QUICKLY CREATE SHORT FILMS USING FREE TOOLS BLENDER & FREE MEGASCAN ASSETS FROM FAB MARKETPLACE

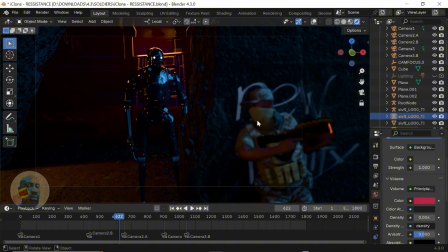(20:40)
Even the gun too is from the Fab Marketplace. Yeah. So like I said, the robot has stopped here. This camera two, scene two. I added a bit of a pan to the camera, animation to the camera, just to reveal a bit behind the wall.
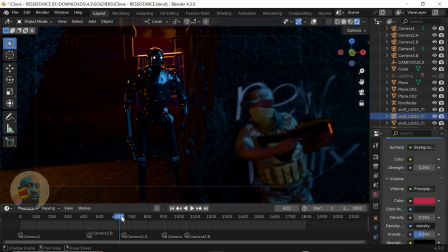(20:55)
I'm going to scrub to the third camera, which is 2A. So the third camera, which is 2A, is a wide angle shot.
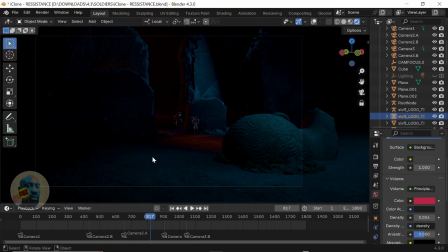(21:02)
I really don't like wide angle shots. A friend of mine kind of told me, it's like, I'm afraid of wide angle shots. So I took a risk with these wide angle shots. And I wanted you to get like a wider view of the destruction and what's behind, why the robot might not have seen him.
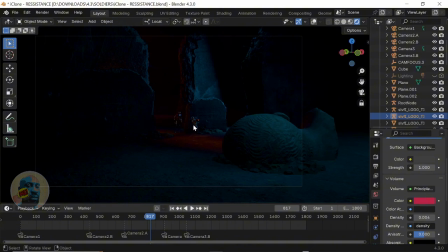(21:18)
You know, at first you think the robot is checking for him, but you see that the robot is just checking. I would have loved to add like burning car or something else here for the robot to just check, or maybe dead bodies on the ground. Robot to just be satisfied that there's nothing's happening, and maybe the noise is hard is from the fire or for something else, right?
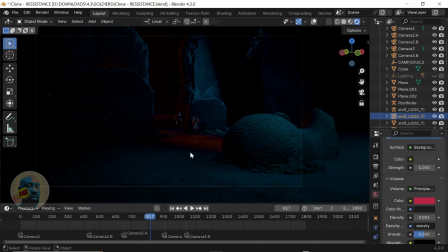(21:33)
So, but because of I was just putting this scene together quickly. I just didn't have time to do all that. I was just wanting to demonstrate, and with what I could see, I'm really impressed with what the Megascan, how Megascan assets look outside Unreal Engine.
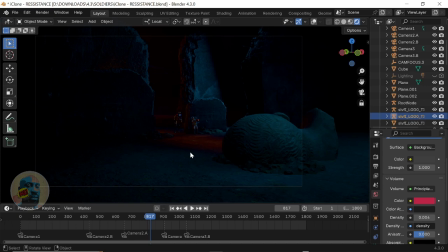(21:48)
I'm really impressed, right? And this leads me to want to believe that it's like, is Epic trying to save the whole industry? Because, right, yeah, this is like saving the whole industry because these are expensive assets, right? If you're into making realistic animation, you want realistic characters, or you're even doing VFX of environment design, like these assets are for free, high quality scanned assets for free.
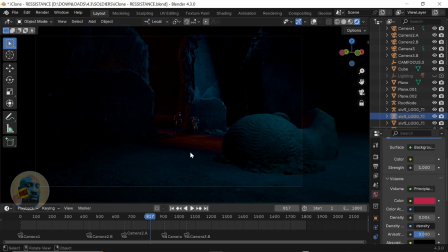(22:08)
This is time saving assets for the little guy, like small studios like us that don't have all the resources in the world. This is really, really amazing. So wide angle shots, we get to see.
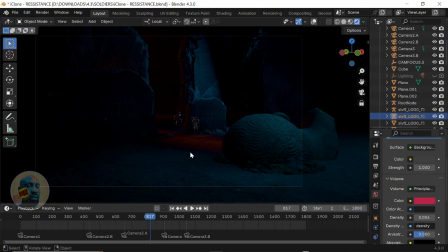(22:22)
If I had other assets, this is time. If you have any other asset, anything you want to show about the environment, maybe burning here, maybe more dead bodies to show that the robot probably had killed other soldiers before, and this one and it's just patrolling. That's why it doesn't feel like anybody's still alive. Yeah, so this is time to do more storytelling if you wanted to, if this was an actual film, which is not.
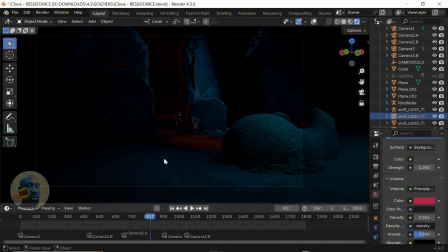(22:41)
I just made this quickly for this tutorial. Yeah, this is the time for you to add anything else if you wanted to add here with the wide angle shot to show like greater detail, tell more story with your environment without saying much.
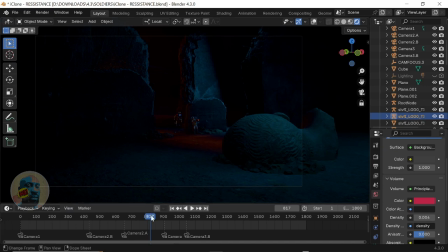(22:55)
So now I'll scrub through again, and we're going to be hitting the fourth camera, right, which is a different angle too. For every, I'm trying to change angles for every of the scene, right?
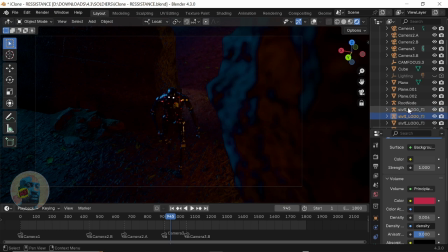(23:07)
So this other camera, so now we have hit the fourth camera angle, which is like a top view angle. And I don't know if I should add an animation of it coming out from the wall. You know, I could add an animation. I choose not to add.
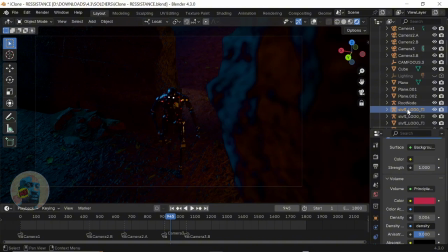(23:19)
You can choose to add animation or not, but you know, just play with your angles, play with what works, try an audience, show people, let them decide. Have an audience that will genuinely like care about sci-fi or what else you're trying to tell, and see how they react to it. And then yeah, so I use the debris here to show that this wall has been here for a while, or maybe it fell.
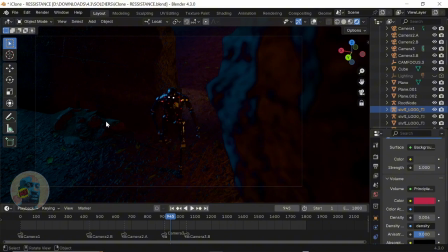(23:39)
You know, if I had more time, I would added more around it. But like I said, it was just a quick idea on the spot, and I was just thinking on my feet, so I didn't have time to. I didn't think I should take any further than I'm trying to make my point, right? So now this camera will show the robot trying to walk away.
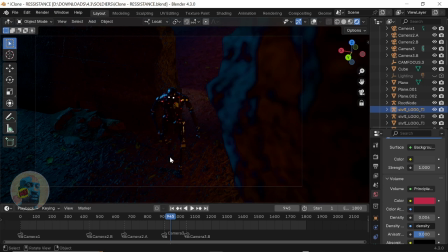(23:53)
Now I had this view. I created this view because I really wanted us to see, get a glimpse of the soldier coming out from behind the wall, getting ready to attack the soldier, right? So when I scroll forward, we're going to see that.
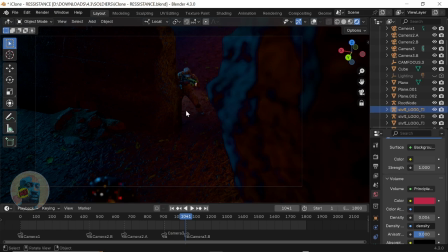(24:09)
So then we get to see the soldier walking out from behind the wall, right? Before the camera angle switches for the final time as the robot walks away.
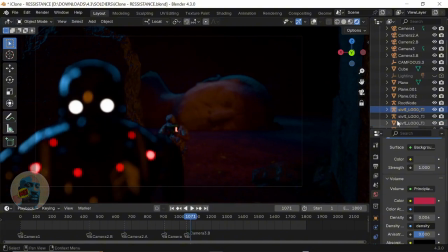(24:21)
And this scene is just showing like I wanted this scene to tell the story by itself. It was a beautiful mistake. So when I was making the angles, I don't have any story. Like I said, I didn't have any story. I was just thinking on my feet, and with time, because of the asset I had to play with, the scene unveiled itself to me.
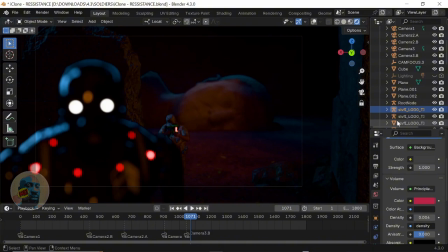(24:40)
Right. So this robot walking away. This is like the future of humanity right now. And the monument falling behind that is blurred out is just like the past of humanity. The greatness of human being has fallen.
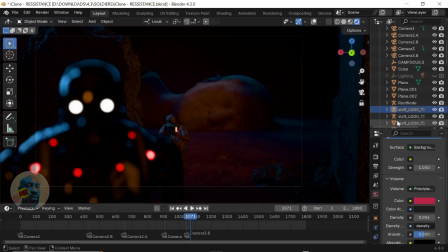(24:50)
I wanted to tell that story where monuments of presidents have fallen down, and this one soldier is standing between the possible future of humanity and possible past of humanity, right? And all that, I wanted this one picture to tell that story, And I also feel like in my director heart, I wanted to be able to explain what every shot means to me.
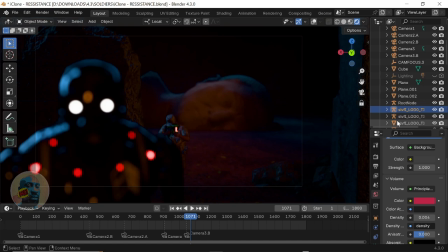(25:09)
You have to be able to explain why you do stuff. I'm always trying to make sure I'm able to articulate and explain what my shots mean and what I was thinking. Even if I was doing it impulsively, I tried to go back into that moment and say what was the feeling I was feeling when I put this thing in scene. And I realized that I really wanted this soldier to be
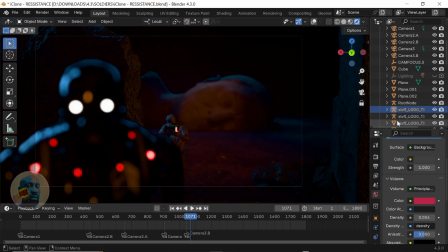(25:29)
the missing link in between the possible future and the possible past of humanity of this particular story I was trying to tell. So the final shot will be of him just walking into the scene and then firing his gun off. So I attached a particle emitter to the mouth of the gun and allowed them to just emit out round spherical objects, right?
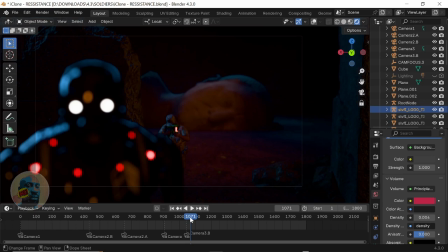(25:49)
And I used motion blur to make it look like bullet streaks, right? That was the trick I used. There are other ways to make gunshot bullets, but I just chose this one because, like I said, this scene was just me flexing the muscles of Quixel Megascan in Blender, right? So I'm going to scrub through now so you can see what the final scene looks like.
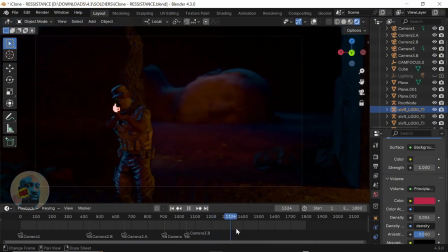So yeah, so this is just the how far I came with this. Seeing this whole scene probably will be, let me see, 250 frames is 10 seconds of animation.
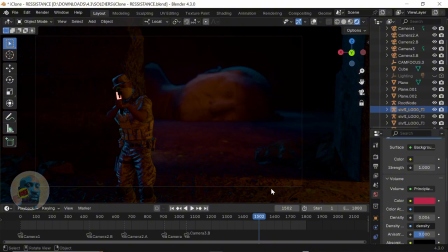(26:22)
So probably this will be like probably a minute or two. Let me see. I was able to put 5 camera angles. I don't know if it's too much or too little. Well, I've not rendered it out to see what it looks like. And in the render settings, I chose Chronos PBR. It could be AGX.
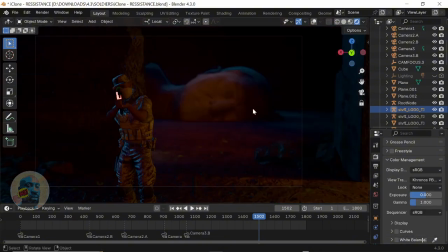(26:40)
So I prefer the Chronos. This it kind of like enhances my color for me. So I put on Chronos PBR to enhance the color I used. Yeah, and I don't know if it's working or not.
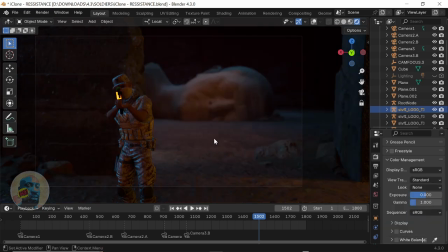(26:52)
So if you go to standard, it's going to be like this. So probably you're going to most people render it out like this, and then go to color correction, 3D color correction software, and then do their color correction. But I prefer it to have like basic color correction done here, which is I will just choose my Chronos PBR neutral, and I have this.
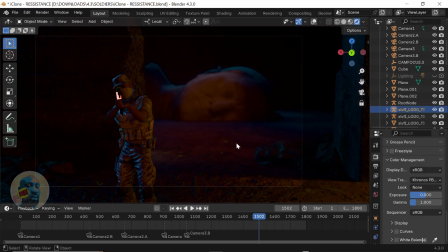(27:10)
So that's why it looks like this. I use the Chronos PBR neutral, and for the contrast, I left it none, but I prefer the medium contrast, so it's fine. Or you can just leave it at none. None is still okay. So not no much difference between the medium contrast and none.
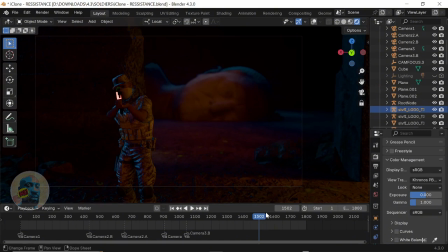(27:27)
So yeah, this is just the scene. This is how I just put everything together.
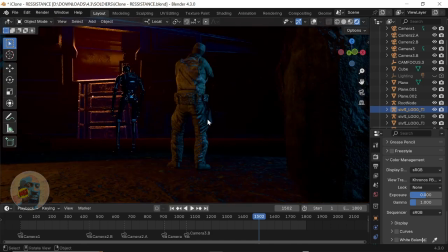(27:30)
I'm really impressed with how Megascan is really like helping like enhance how people quickly put stories together. And yeah, I just wanted to just share this with you guys, and you guys go claim your Megascan assets and from the Fab Marketplace and begin to tell amazing stories, right?
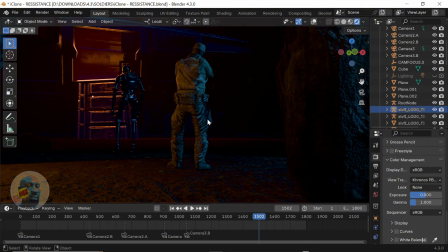(27:47)
I can't wait to see what everyone does with this gift, right? I can't wait to see what everybody does with this gift. Yeah, so yeah, if you have any questions, please put in the comment below. Please like, subscribe, share, and I will bring more breakdowns to you. And yeah, until next time, peace.